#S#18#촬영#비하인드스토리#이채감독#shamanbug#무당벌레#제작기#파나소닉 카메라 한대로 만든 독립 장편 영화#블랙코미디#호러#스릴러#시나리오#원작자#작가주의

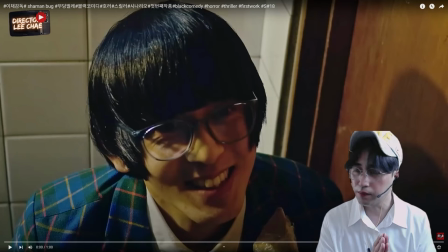(0:00)
착한 도둑과 나쁜 도둑이 화장실에서 만났습니다. 만나가지고 이제 하는 대화를 한번 들어볼게요.
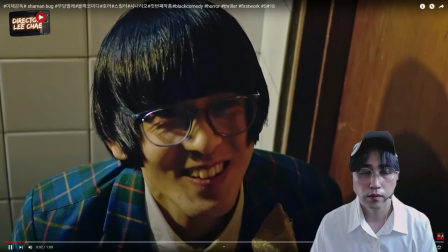(0:06) 그냥 남의 집에 들어와서 청소를 하고 정리정돈을 하면
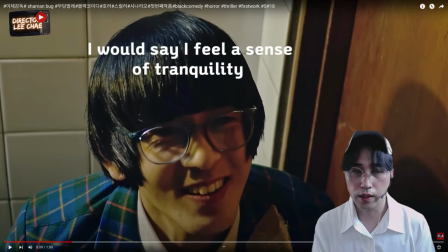(0:12) 마음에 안정을 느낀다고나 할까요?
착한 도둑이 들어왔는데 나쁜 도둑은 착한 도둑이 이제 집주인인 줄 알고 있었어요. 근데 얘가 남의 집에 들어와서 청소하고 빨래하고 이런 거 보고 나서 좀 놀랬지요. 이 사이코 같은 놈 집주인인 줄 알고 이제 칼을 들이냈는데 너왜 남의 집에 들어와서 청소하고 빨래하냐
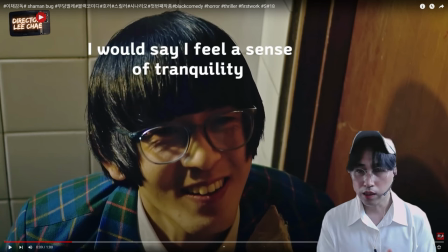(0:32)
이러니까 착한 도둑이 이제 하는 대사가 남의 집에 들어와서 청소하고 빨래하면 정화를 느낀다. 시나리오를 쓰실 때 착한 도둑의 캐릭터 나쁜 도둑을 만나서 하는 대사 속에서 착한 도둑에 대한 목적의 어떤 일부분을 관객한테 전달하는 거예요.
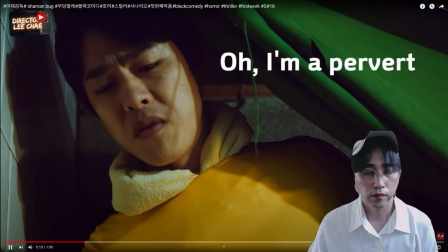(0:47)
그리고 이제 그 다음 장면 볼게요.
아, 나이 변태 같은 새끼. 변태는 아니에요.
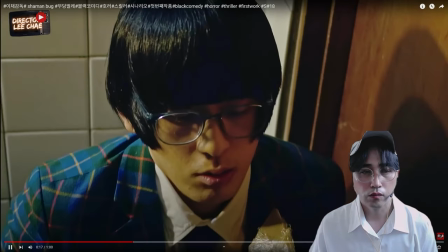(0:55) 네가 변태 아니면 누가 변태야, 이. 찜? 지랄하고 있네.
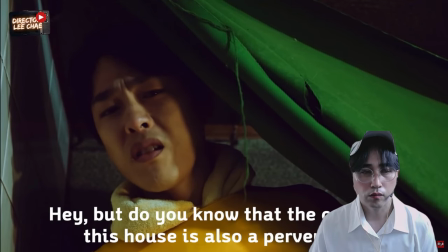(1:01) 야, 근데 이 집주인도 변태인 거 알아? 집주인이요?
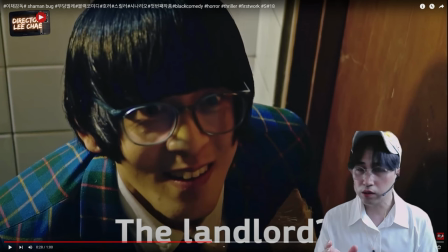(1:08)
그러니까 여기서 이제 촬영을 할때 나쁜 도둑의 시점에서는 이제 살짝 부감해서 내려 찍어서 촬영을 한 거고요. 그다음 착한 도둑 시점에서는 이제 밑에서 이제 로우앵글로 찍은 건데 그 투샷이 들어갔을 때는 그 화장실 뒤쪽에 좌변기 쪽에서 이렇게 찍습니다. 근데 나쁜 도둑의 시점, 착한 도둑의 시점을 따로 찍어야 되잖아요.
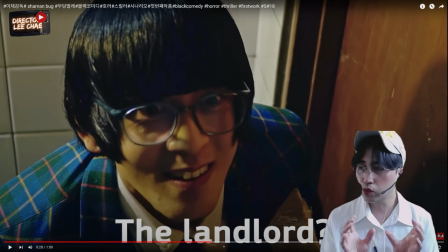(1:28)
그러니까 이런 것들은 착한 도둑이 촬영을 할 때는 나쁜 도둑이 있다고 생각을 하고 나쁜 도둑이 하는 대사까지 기억을 하면서 시나리오 숙지를 하고 나서 그리고 나서 착한 도둑이 이제 나쁜 도둑이 있다고 생각하면서 촬영을 하는 거예요. 실제 나쁜 도둑하고 착한 도둑이 대화하는 것을 요 촬영 앵글에서는 그대로 찍지 못합니다.
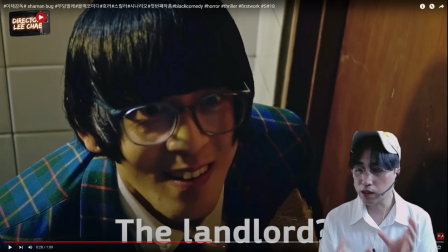(1:46)
왜냐하면 카메라 세팅 방향을 자꾸 바꿔야 되잖아요. 그러니까 그렇게 촬영을 하면 안 되고 착한 도둑일 때는 나쁜 도둑하고 대화를 한다고 생각을 한 상태에서 이제 나쁜 도둑도 착한 도둑이 있다고 가상하에 촬영을 하는 겁니다. 그런데 실제로는 이제 그 옆에 있어 주는 거죠.
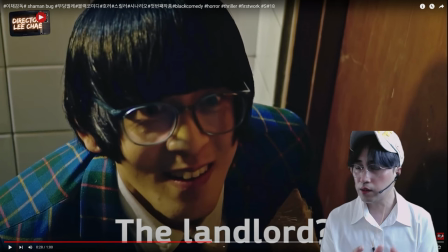(2:04)
대사까지는 쳐주는데 착한 도둑의 시점에서 촬영을 할 때는 그다음에 나쁜 도둑의 시점에서 촬영을 할 때는 양쪽에 상반된 그런 편집으로 잘라낸 겁니다. 그러면 따로 촬영이 다 끝나고 이렇게 따로 이제 편집을 붙이는 거죠.
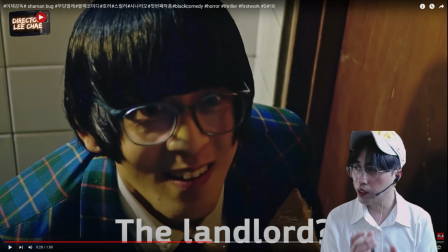(2:19)
그리고 나서 이제 착한 도둑이 집주인도 변태라고 나쁜 도둑 얘기하니까 착한 도둑 같은 경우는 이제 너무 막 갑자기 눈빛이 변하면서 사이코의 어떤 본능이 드러나는 거죠. 착한 도둑에 대한 어떤 캐릭터, 관객한테 정보를 전달하는.
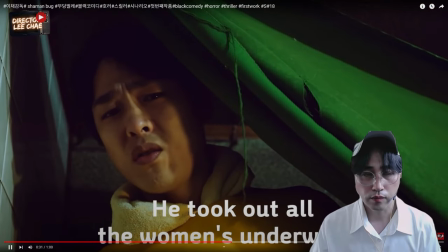(2:36) 저 새끼 여자 속옷 다 꺼내서 냄새 맡고 막 지랄하더라고.
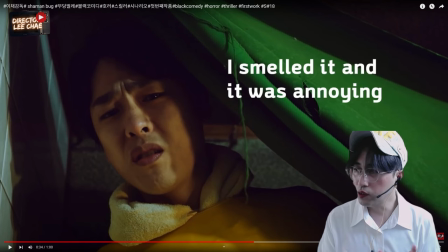(2:41)
이렇게 보면 나쁜 도둑은 이제 착한 도둑에 대한 행동, 대화를 하는 그 속에서 아이러니가 조성되고 이상한 도둑, 착한 도둑, 나쁜 도둑, 서로 삼각관계에서 이 집에 들어와서 했던 행동들을 관객한테 전달을
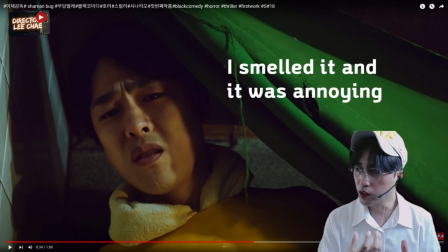(2:57)
하면서 대사라는 거는 시나리오를 쓰실 때 본인 캐릭터가 내가 막 나열을 하면 안 돼요. 대사 속에서 내가 누군가에 대한 캐릭터를 드러내는 대사를 해야 되고 또그 대사 속에서 갈등이 번지면서 전체적인 메인 플롯을 맞물려서 전진시키는 그런 역할입니다.
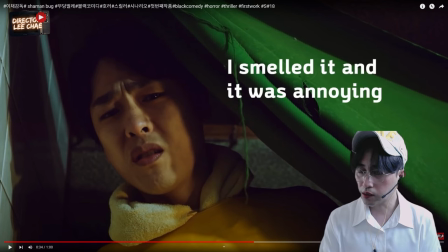(3:17)
개성도 얘기해야 되고, 그다음에 기분도 반영해야 되고, 그리고 대사 속에서 관객한테 전달하는 어떤 나쁜 도둑과 착한 도둑 모르는데 관객은 이 둘의 관계를 알고 있는 어떤 그런 어떤 동선들 이런 것들을 참고하셔서 시나리오를 쓰시면 좋을 것 같습니다.
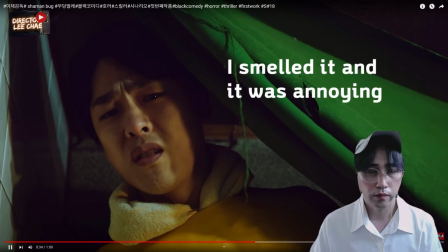(3:35)
그리고 이제 장면 한번 볼게요.
옷장에 들어가서 막 쳐울고.
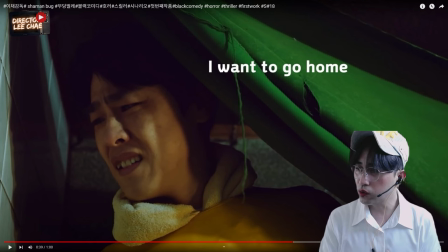(3:42) 집에 가고 싶어.
이렇게 보면은 나쁜 도둑이 이상한 도둑이 집에 들어와서 했던 행동들을 막 이야기하는 거예요. 근데 착한 도둑은 이상한 도둑이 들어왔다는 걸 모르죠. 그러면 나쁜 도둑이 착한 도둑한테 대화를 할때 이상한 도둑에 대한 정보를 주고 그리고
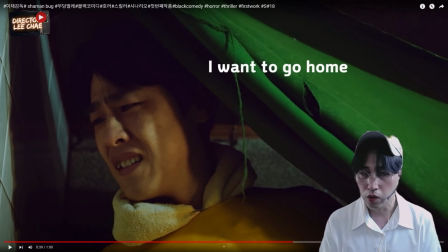(3:57)
나서 나쁜 도둑은 집에 가고 싶어 이렇게 반응을 하고 또 착한 도둑은 또 어떻게 반응하는지 한번 볼게요.
집에 가고 싶어.